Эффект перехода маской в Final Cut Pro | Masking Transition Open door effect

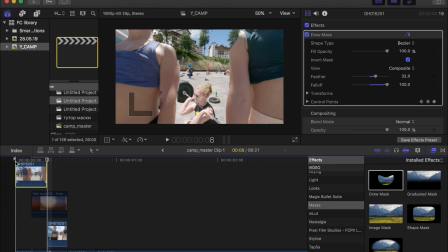Здесь ее нет, вот начинают появляться плечи, одно плечо, вторая рука. Ну, как я говорил, я здесь не особо заморачивался. Здесь у меня маска обрезана. Вот он, очень странно я подложил. Но я сейчас объясню, зачем я это сделал. То есть, вот она, маска здесь заканчивается.
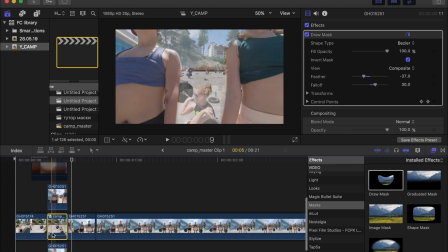Здесь она также продолжается на том месте. Просто разбито все на два кадра.
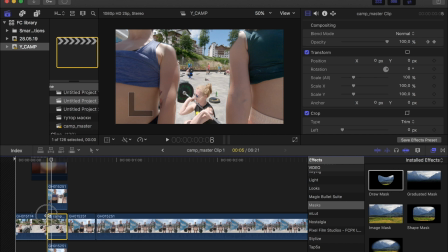Нижний кадр у нас вот этот вот со штангой. Он у нас проанимирован по opacity.
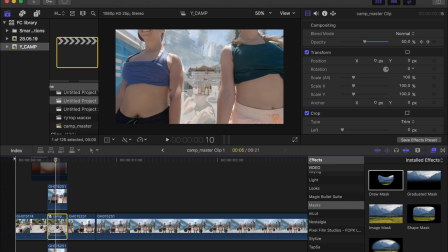То есть, он за 5 фреймов и 100% opacity. Смотрите.
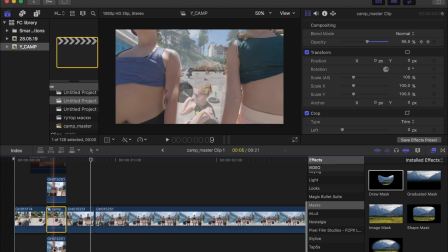И 100% opacity по 25% он уходит в ноль и продолжается движение.
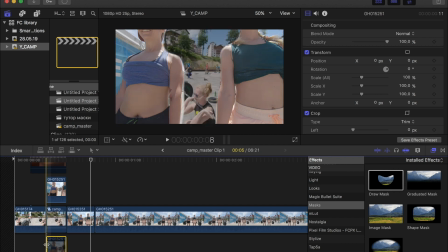Здесь у меня подложен кадр вот этот, вот то же самое начало, потому что если бы его, например, не было,
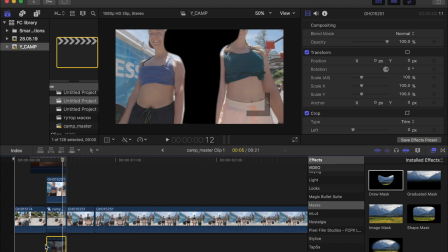вот вы видите, как сразу маска меняется в черное.
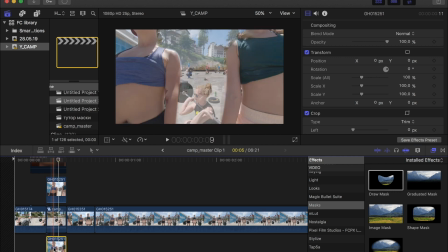То есть для того, чтобы вот этого черного не было, я еще снизу подложил этот кадр.
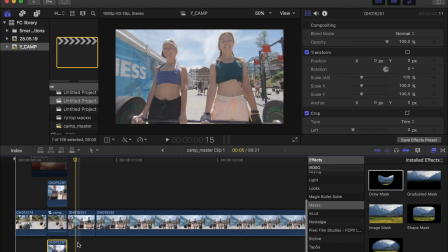Но на нем я никакой эффект, ни маску, ничего не делал, ничего. То есть просто это как бы фоновое такое наложение.
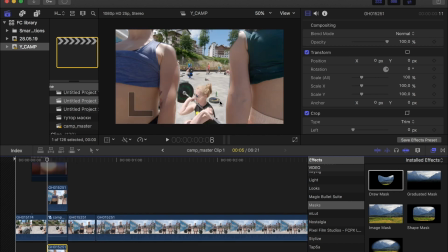Дальше, чтобы это все немножко сгладить, и вот эти вот края, и в принципе,
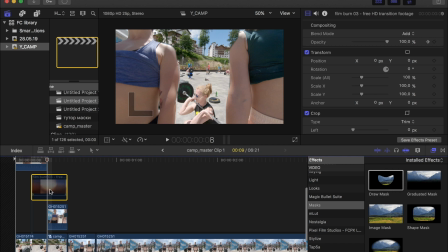чтобы эффект сам по себе смотрелся прикольно, я подумал, что нужно чем-нибудь его, например, засветить сбоку.
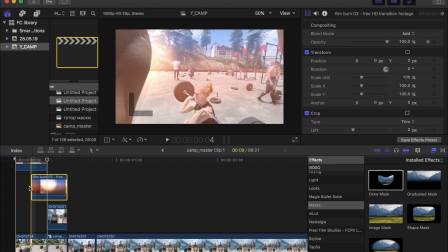И здесь очень хорошо вписались вот эти вот эффекты Film Burn, где огонек мигает.
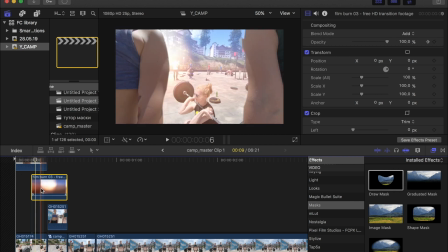Смотрите, вот здесь мы положили... Почему он лежит между двумя этими кадрами?
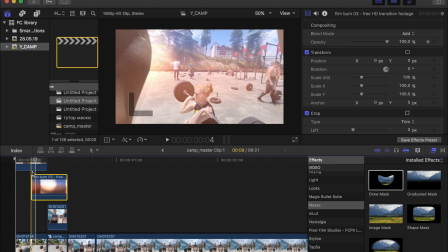Потому что в первую очередь этот кадр с огоньком должен освещать то, что у нас находится сзади. И, как вы можете наблюдать, в момент, когда кадр начинается с горением,
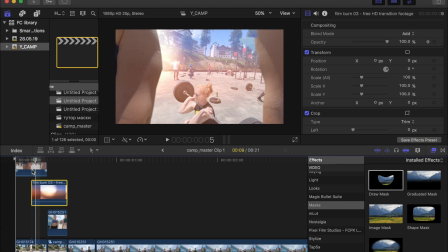у нас еще сверху идет маска, поэтому контур маски четкий,
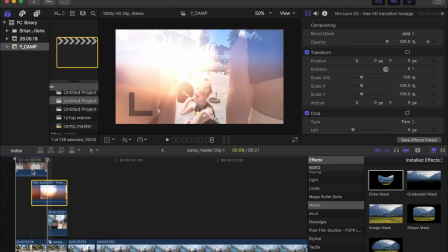но на кадре, где у нас девушка со штангой, он уже светит. Далее он, конечно, переходит ярким. Самый нужный момент, почему он яркий, потому что там дальше плечи криво проанимированы у меня.
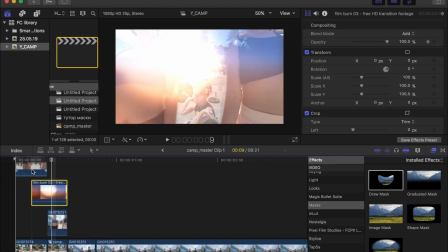Но, в принципе, если бы я ровно сделал, оно бы, конечно, ничего не поменяло.
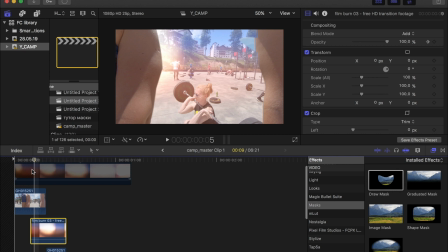Здесь просто прикольный вот этот вот эффект именно всплеска такого пламени.
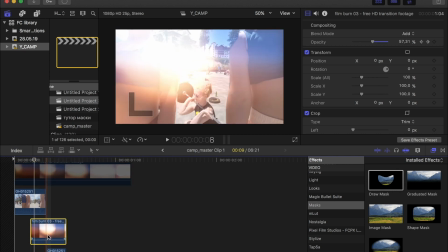Далее я еще сверху кинул.
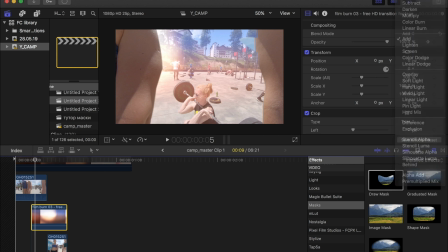И, кстати говоря, здесь вот это пламя, у меня лежит стиль наложения Add.
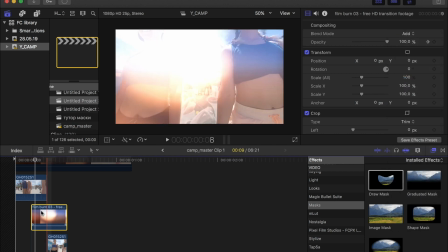То есть, если мы сделаем, например, нормальный, то вот вы видите, да? Здесь тоже нужно будет поиграть в зависимости от того, какой у вас кадр.
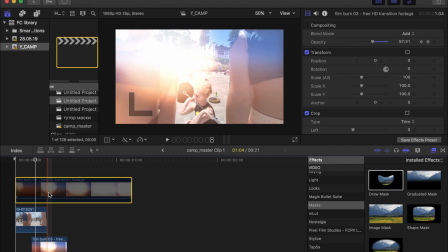Здесь у нас такая прозрачность небольшая стоит.
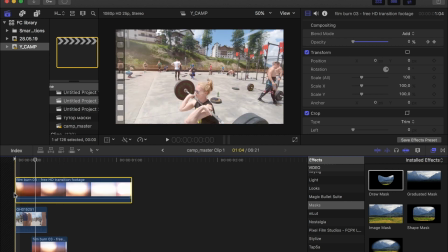И сверху я еще накинул этот же кадр, только вот я его продлил здесь вперед, и здесь я его продлил. Давайте я его включу и вам покажу. Это было сделано для того, чтобы вот этот вот свет, он ложился и на кадр сверху, который у нас маской анимирован.
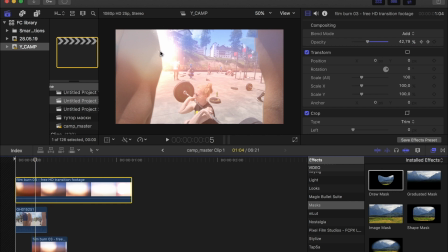То есть смотрите, кадр начинает идти.
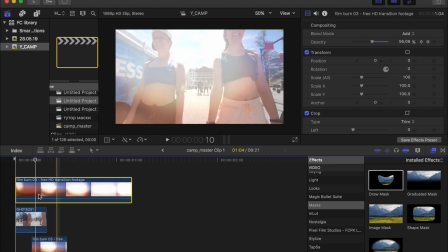У нас вроде бы как контур плеча, мы видим, что он появляется такой четкий, но при этом на нем немножко тоже есть свет,
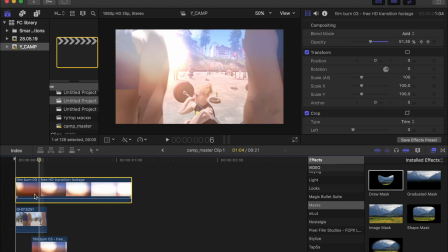потому что если мы, например, вырубим, то он такой, ну, такой угловатый, то есть жестко получается. Здесь же немножко света я тоже добавил.
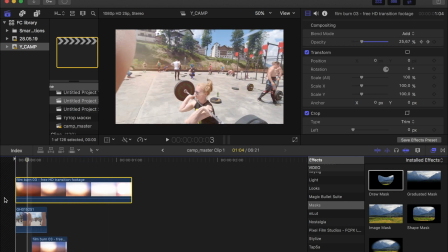Здесь стоит opacity, и оно с 0 до 57 поднимается и потом уходит.
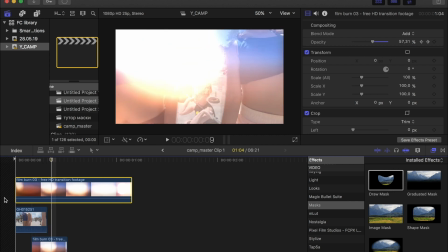Сделано для того, чтобы создать такую общую атмосферу, то есть это кадр на все накинут, как корректирующий слой.
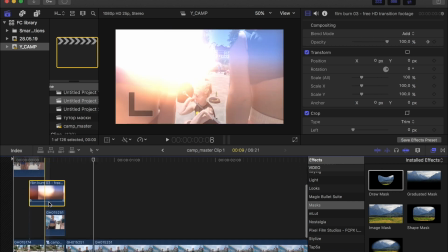Вот, в принципе, и вся анимация, то есть маска, небольшая подложечка под нее.
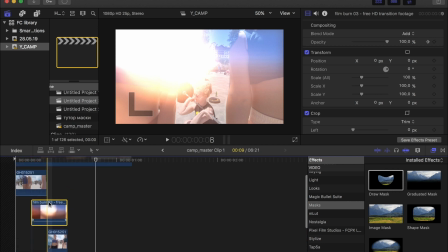Здесь, конечно,
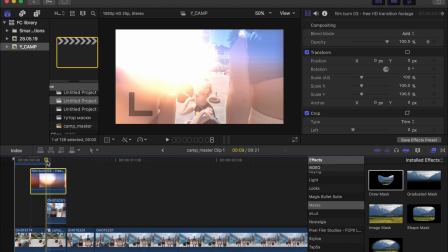ну, здесь просто нужно методом тыка подставлять, и, в принципе, получается прикольно.
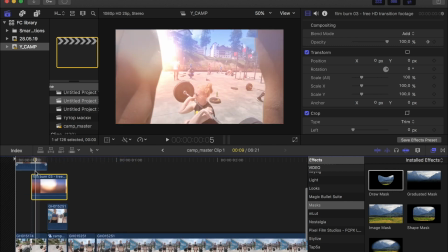Можете спросить, почему здесь такая, например, кривая маска, или почему я не стал заморачиваться.
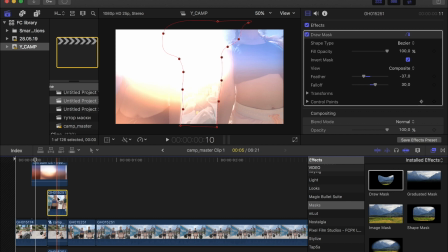Все потому, что сам эффект, переход длится всего 5 фреймов,
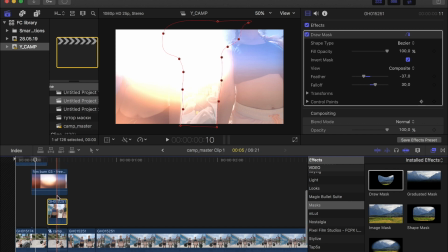и вы просто не успеете в реальном времени рассмотреть, насколько там четко прорисованы края.